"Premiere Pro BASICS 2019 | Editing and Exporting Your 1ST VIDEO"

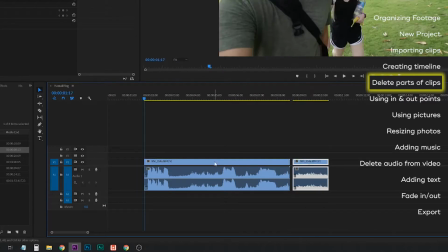Maybe if I wanted this at the end, I can do that. I can slide this around. Control Z, Control Z. I'm going to delete this first part because I don't want it.
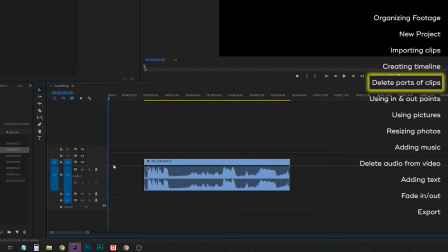And now I've got this empty space. I can either click and drag this back or sometimes it's easier just to click on this empty space and hit backspace or delete.
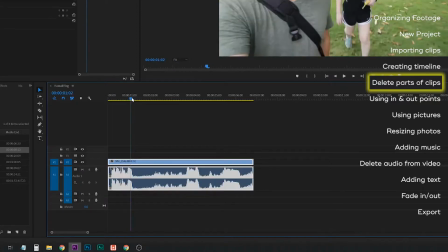And so now, if I want to move my little play thing back to the beginning or to a certain section,
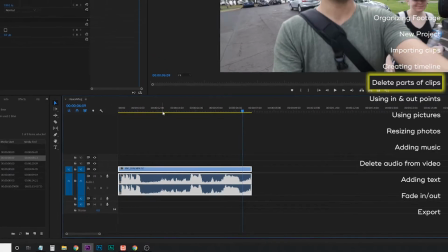I can just click anywhere on this little timeline. I'm going to go back to the beginning and hit spacebar.
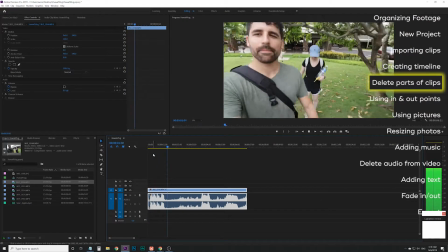Where are we going today, Sarah? We're going on a helicopter tour. Going on a what? Helicopter tour. Whoa.
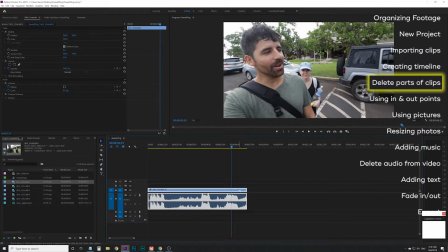And so I want to kind of stop right in the middle of the whoa part, because I think that'll be a little bit funnier. So I can also, go back to the razor tool with C and cut, and then back to the selection tool and delete if I want to do that. Or I can just stay on the selection tool.
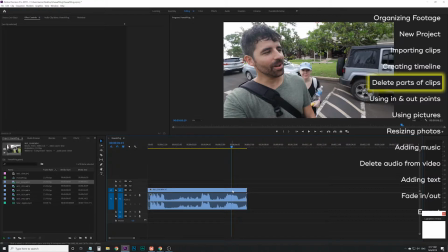And then if I'm going to the end of the clip, I can just pull this clip back like that.
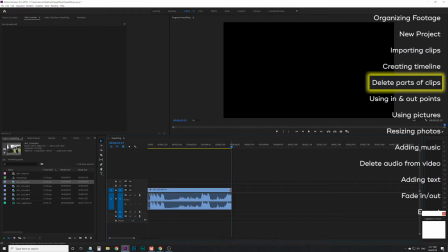And I cut it off right in the middle of the whoa. You can actually see the little audio waveform, whoa. And so I'm gonna go back to the middle. And so let me go back on my timeline, hit spacebar to play.
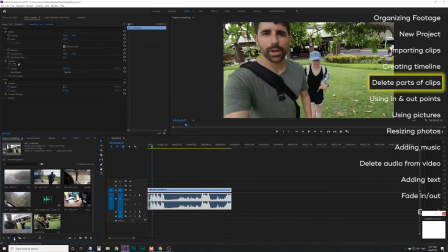Helicopter. Whoa.
Okay, and so I'm gonna click on my icon view now so I can see which clips are what. And I want the next one to kind of tell the story of the helicopter, of us getting on the helicopter. So I don't wanna use this whole clip.
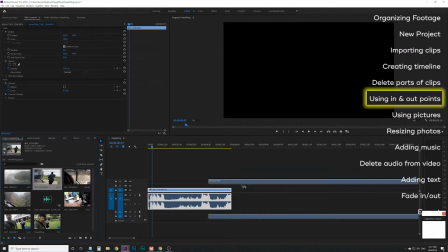One of the things I can do, if I don't want to just drag this whole clip out here and mess with it out on the timeline,
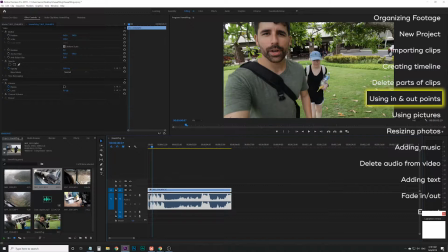control Z, is if you are in the editing section workflow, double click on it and you can actually see the whole video up here.
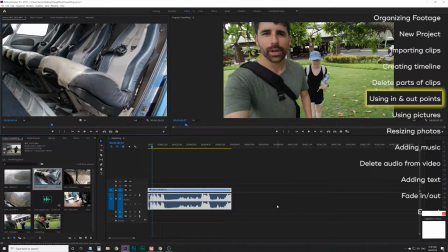This is not in my timeline yet. This is just showing me what is in the video.
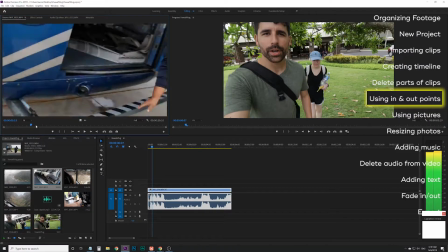You can see I can drag this little thing so I can see what's in the video.
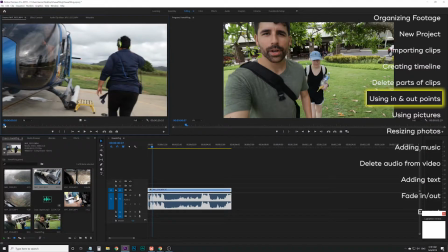I want to get the section of us walking up to it. Like that.
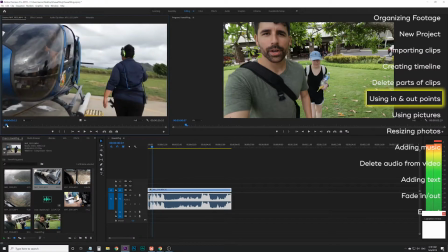So let's start right here.
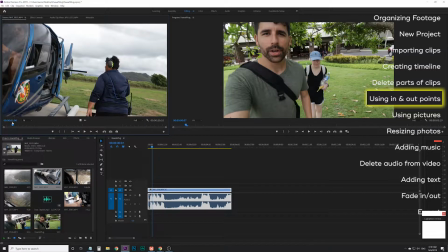I'm gonna create a little section that says, this is where I want the beginning of my clip to be, and this is where I want the end of the clip to be. And that's called my in and my out point. So let's say I want the beginning of the clip to be right here. I'm gonna say I, and you can kind of see, okay, here's my, it's taking everything from here on to the end. Let's click play.
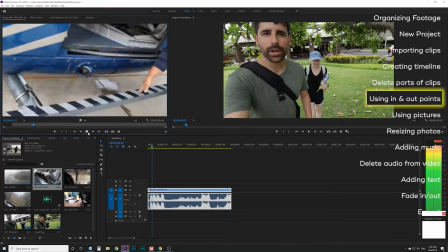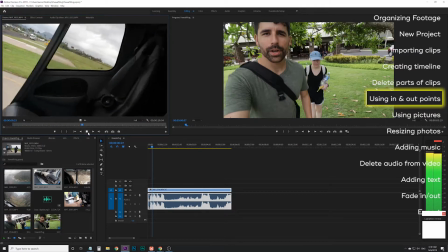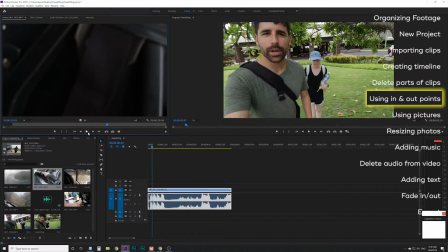Okay, and that's where I want it to stop, so I'm gonna hit my out point with O. So now it's just taking this little section of the video. If I click on this video and drag it now down to the timeline, it is only that section that I wanted.
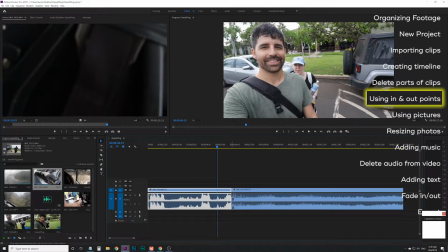So let's click up right before the transition here and hit spacebar.
Helicopter.
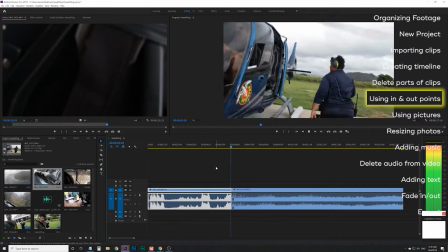Whoa.
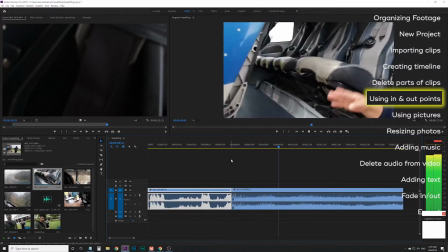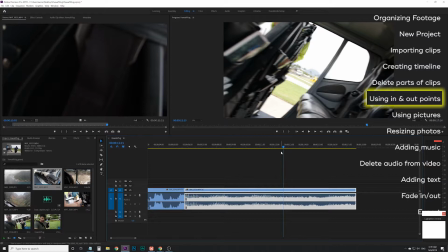And so right now, I kind of want to take out a little bit of this middle part because I feel the clip is a bit long, but I do want to show us getting onto the helicopter. So I'm going to go back to my razor tool, cut with a C, and let's say I want to cut here and
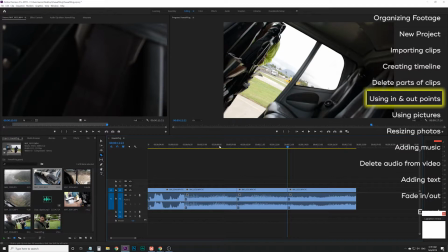to here. Go back to my selection tool. I've made two cuts in the beginning and the end of what I wanted to take out in the middle, and then I can click on that, hit delete, click on that space bar, hit delete,
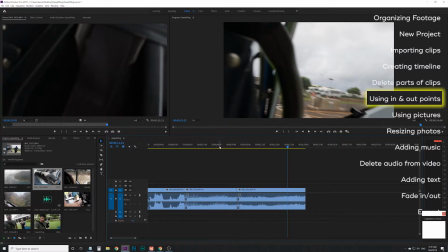and now
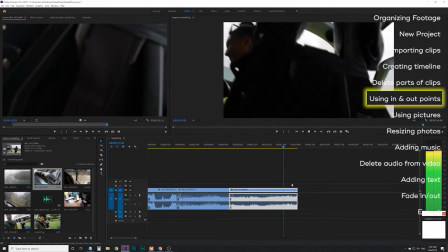the pacing's a little bit better. And so now I've got a few clips in there and I want to pull in a picture.
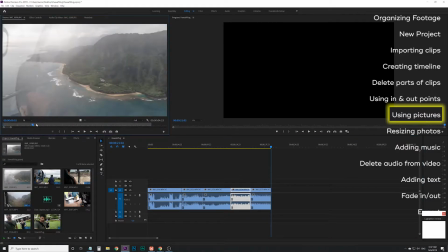So this is going to be a picture right here. I could do an in and out point, but there's no video.
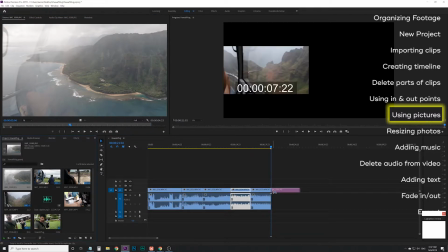So I can just kind of actually just drag this out. Since it's a picture, it doesn't have any audio track with it.
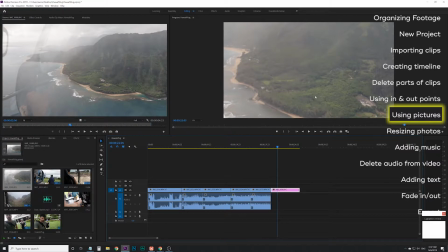You'll notice that this picture is a lot more zoomed in than what it actually looks like. And the reason for that is because it's a much higher resolution than the video that I took.